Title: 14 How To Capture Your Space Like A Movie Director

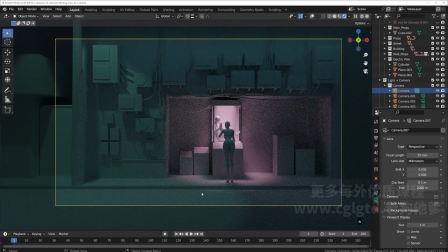(8:16)
So then this also completes our composition of placing our incident.
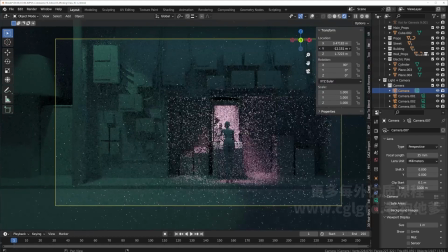(8:22)
Let's move this over a little bit more. Whoops. Somewhere like this. So they are lying on the 1/3 line.
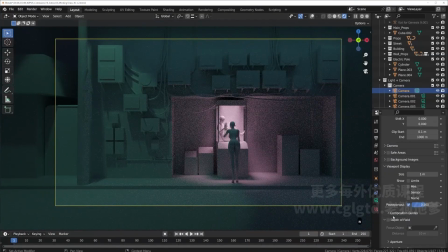(8:32)
And to help us, we have our composition guides. So we can turn this on. Let me turn off the extras. Or wait, is this part of the extras? Yeah, okay. Okay, you can see it here. It's really light and gentle.
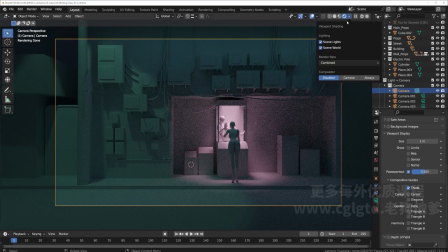(8:53)
So yeah, so let's change our view. We can change it to black and white.
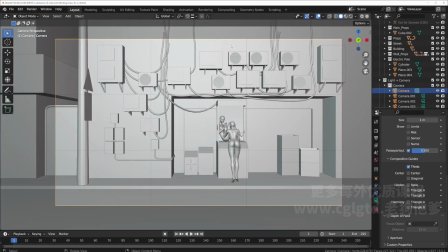(9:03)
So you can see here that, okay, our character is mostly placed along the 1/3 line here. And the other half is like this. This is cutting right near about where the 1/3 line is.
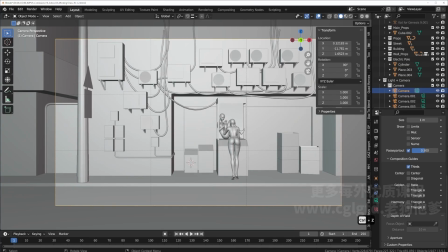(9:16)
So this is our composition. And then we have a frame within a frame.
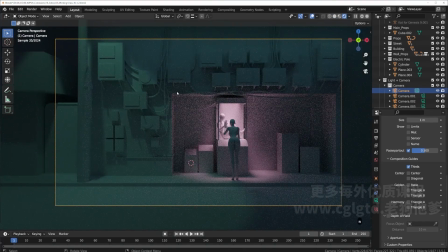(9:24)
So we have this outer frame and then an inner frame, and we have the final frame. So this is sort of like the frame within a frame kind of look. And with our composition line on, this is utilizing the 1/3 line,
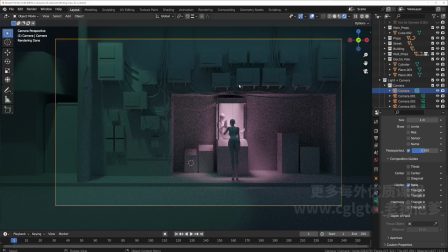(9:41)
or you can turn on the golden ratio, and this is within smack in the middle of the golden ratio line. Okay.
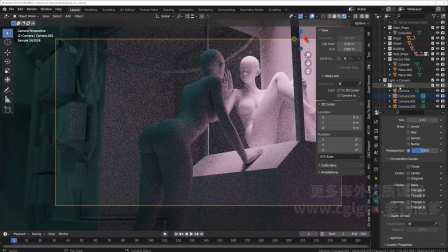(9:52)
Now for our second shot, we want this shot to have a wider angle.
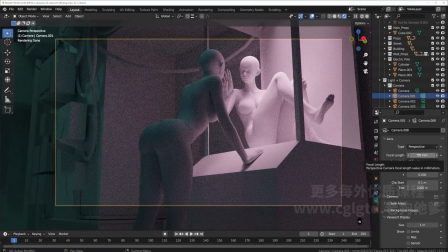(9:59)
With the focal length at 50, we have the least distortion.
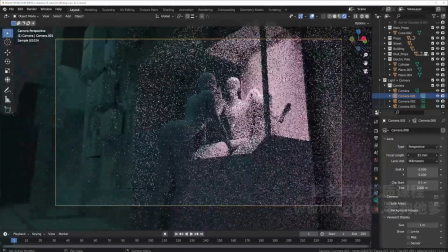(10:04)
We don't get the distortion from zooming in or the wide angle distortion from the wide angle,
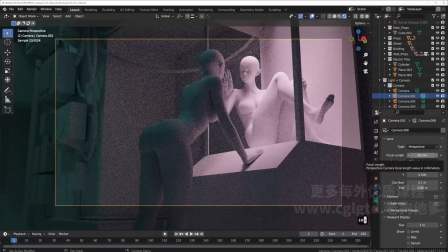(10:12)
this is 50. Now, because we want this scene to be a little more dramatic, right, let's move this
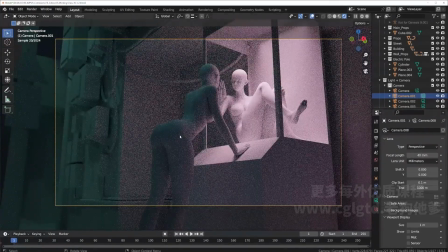(10:23)
also to have a wider angle of a lens.
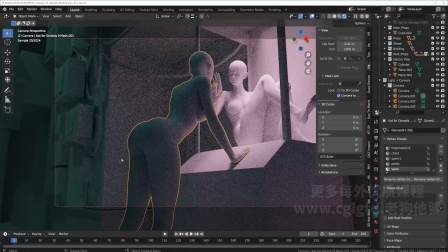(10:27)
So then we have a little stretched edges, which sort of is like a zooming line onto our main focus here. And now we can also turn on our guides
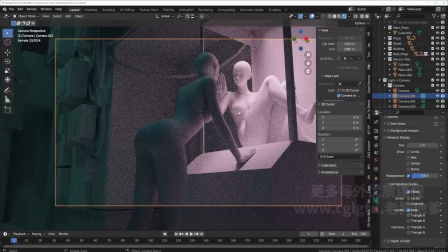(10:44)
and have this character sitting
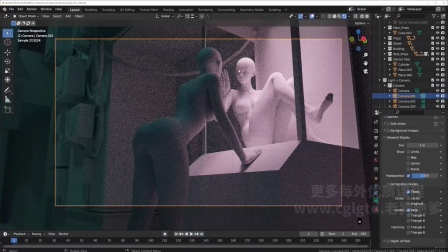(10:51)
above the 1/3 line along here. So she's placed on the top. So we also get the composition that we're looking up, and she has lights shining on her or behind her, and she's all lit up, sort of like a holy figure, or like a figure that is of importance.
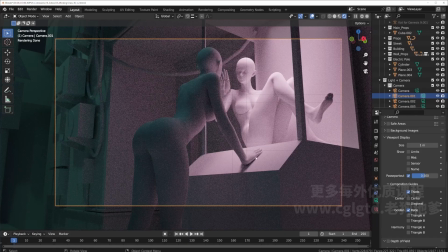(11:11)
And then our character in the shadow occupies most of the area, and she's pushing herself onto this character. So we have this nice dynamic of light and shadow. And if it's hard to see with our edges, we can always just turn our pass out down up to 1,
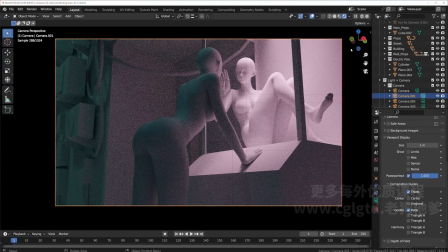(11:30)
so our borders are black, and we can see better exactly what we are capturing here.
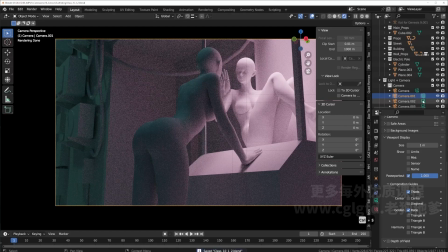(11:37)
Okay, so let's press S to save and go back to our third shot.
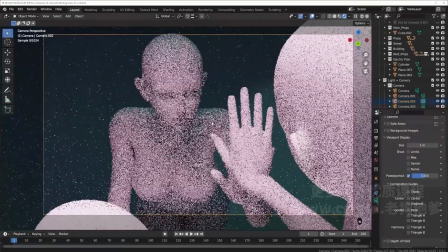(11:43)
Now for the third shot, it's inside the claw machine here.
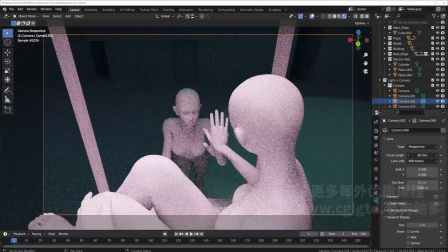(11:53)
We can, make it a wide angle, but at the same time,
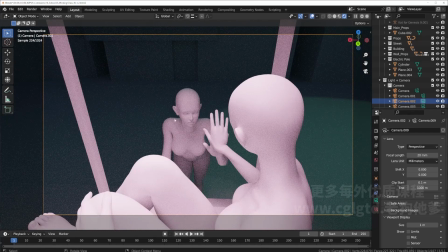(11:58)
there's too much distortions from this wide angle, and our character is really, really small. So this kind of loses the whole importance of focusing on our main character. At the same time, it's making what we don't want to see a lot bigger.